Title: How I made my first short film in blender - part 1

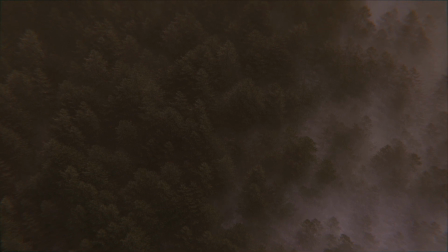Hi everyone. In this video, I'm going to break down how I made The Ancient Rooms, my first short film in a short film collection of 6.
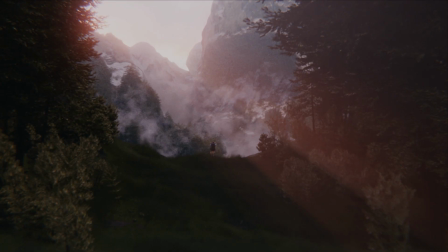I plan on making around 3 to 4 videos breaking down different aspects of the journey of making The Ancient Rooms. This video will be focused on how I came up with the idea and story of the short film.
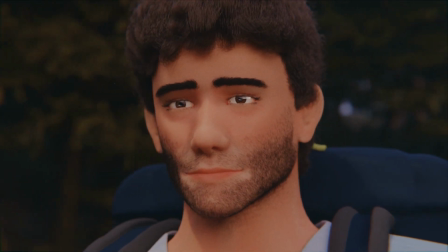The next video will be more focused on the design and music,
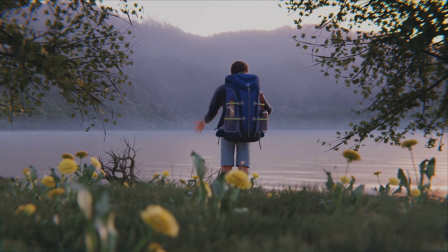and the video after that on the technical side of making the short film, so the modeling, animating, and simulating.
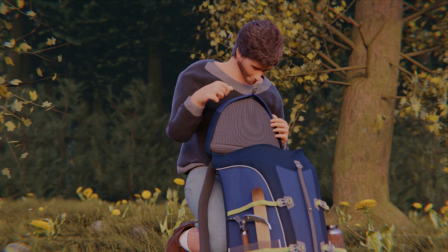For those of you who haven't seen The Ancient Rooms yet, I recommend you watch the short film first and then come back, since there will be a few spoilers in this video.
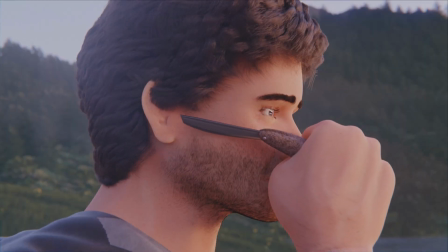And for those of you who are still here and haven't seen the short film, I'll give a quick summary of what it's about.
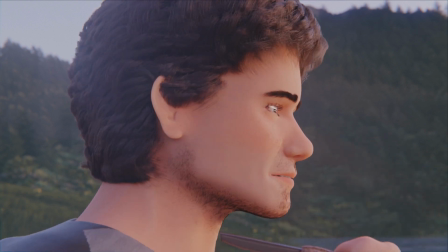The Ancient Rooms is about a guy who goes on an adventure to find an ancient relic that
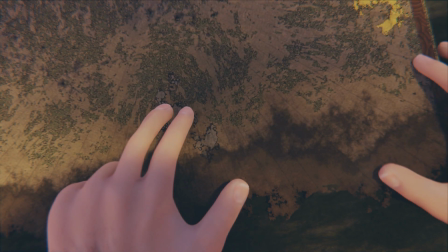can supposedly allow its user to shift between a state of life and death,
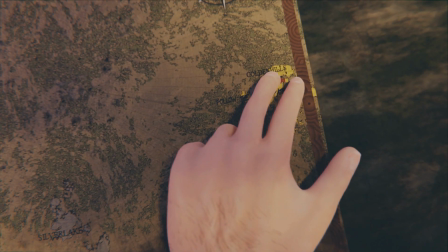essentially meaning it has the power to kill someone and to bring someone back to life.
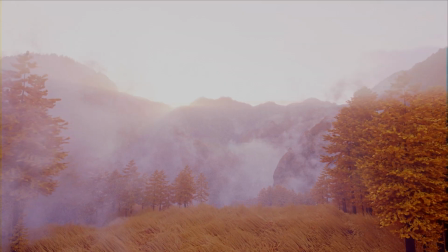However, the ancient relic is hidden in the ancient rooms, guarded by a being known as the One in Between.
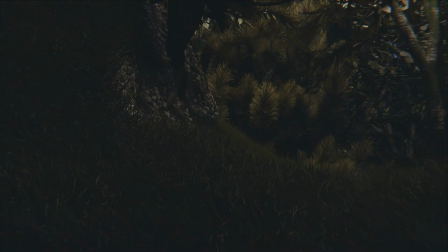When I started making the short film, I hadn't fully planned a lot of it out.
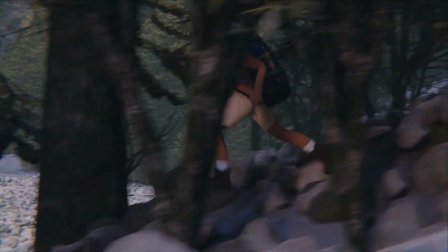I didn't write a script or make a storyboard. Instead, when I got a new idea or something that I thought would contribute to the story,
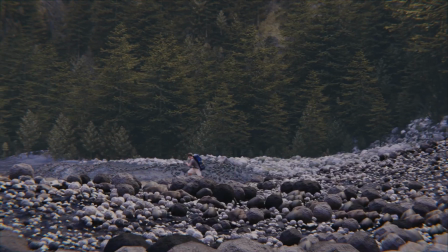I would write it down in a document and almost play the short film in my mind and try recreate that in 3D.
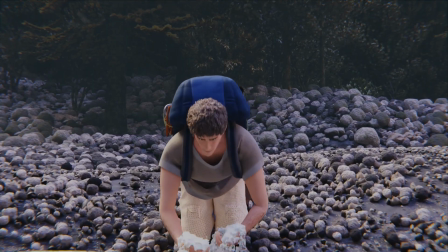Due to this, the story sort of developed along with the creation of the short film itself.
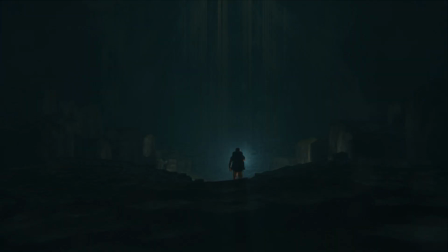This is also one of the reasons why I think the short film took so long to make. Since I didn't have a clear script, I kept on changing parts and never fully felt satisfied with the short.
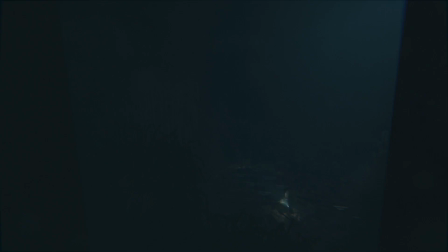For the shot ideas, I was deeply inspired by science fiction and fantasy, and shows like Stranger Things and Love, Death, and Robots.
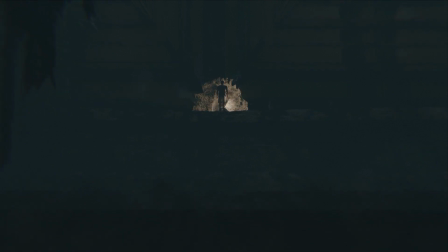In the short film, there's a monster called the One in Between. It is the protector of the ancient relic and the ancient rooms. In the short film, the One in Between isn't actually trying to hurt the main character,
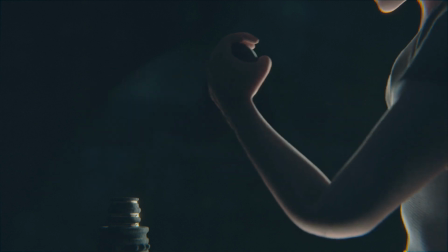but is more so trying to get the main character to run away and leave the rooms behind.
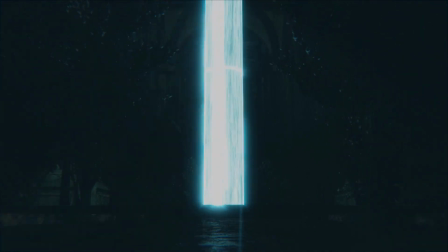So I guess you could also see it as a protector of the character as well. But when you're so set on getting something, you start to get a sort of tunnel vision, and in turn, ignore advice given to you from people around you who are trying to help you,
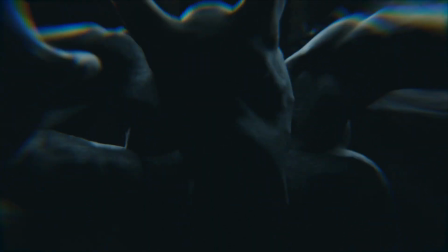and eventually you have to deal with the consequences. This is also the theme of the short film, stubbornness.
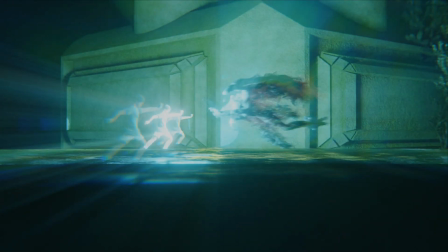I base the theme off of myself and my own experience with stubbornness and ignorance, and eventually needing to deal with the consequences that came with that.
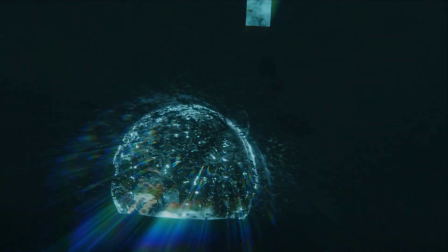This also plays into the theme of criticism and how we choose to interpret criticism,
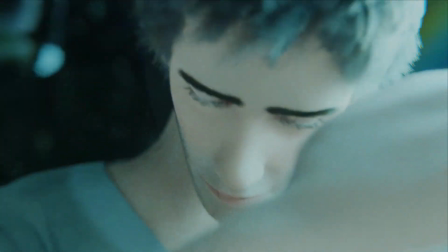whether we choose to learn and grow from it or simply ignore it and perceive it as hate.
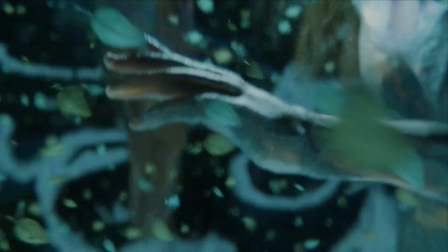At the end of the short, after the main character defeats the One in Between, he now has to take on the role of it, becoming the protector of the rooms.
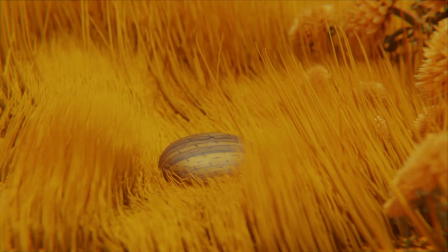This is essentially the consequence that he has to face. In the short film, there are also a lot of symbols for death and life,
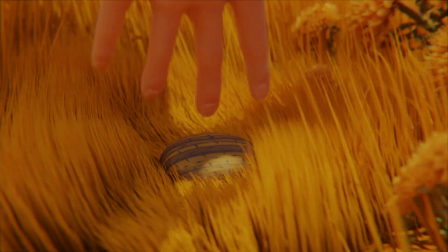such as the golden path made up of golden flowers, which are supposed to be chrysanthemums, symbolizing death,
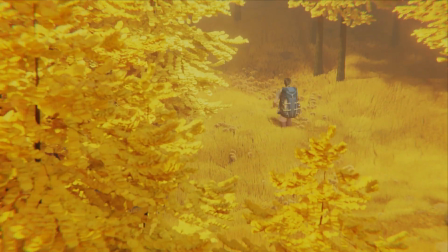essentially meaning the path he follows towards his death.
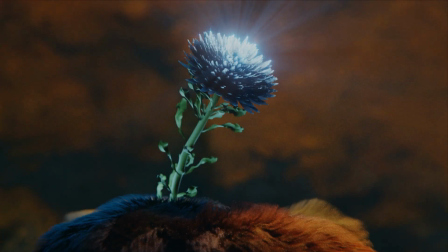There is also a black and blue flower, the flower that he uses to teleport to the place where the ancient rooms is.
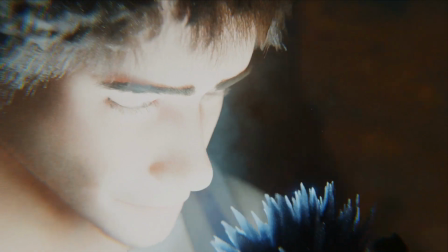And this represents the two possibilities that can happen.
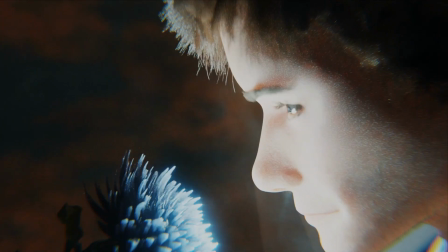One being him leaving the rooms alive, and the other, the one that ended up happening,
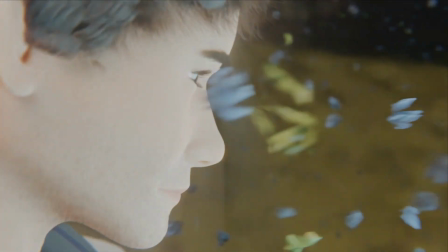him turning into the One in Between and becoming a being stuck in a state between life and death.
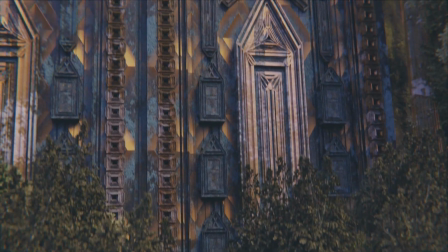And there are also a bunch of symbols on the door, which also represent life and death, the door to the ancient rooms.
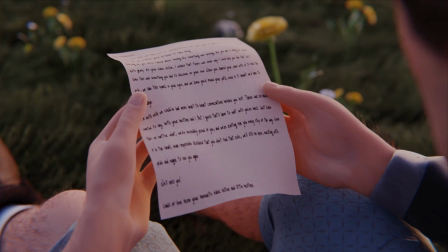In the short film, the main character reads a letter. The letter is also shown at the end of the short film.
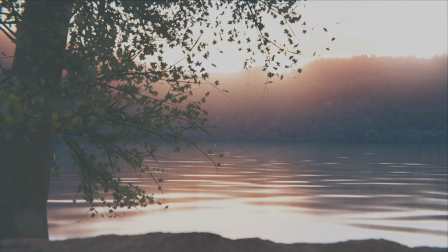When I first released the short film, I hadn't made the scenes with the letter yet, but after watching it a few times, I felt like the short film was missing something.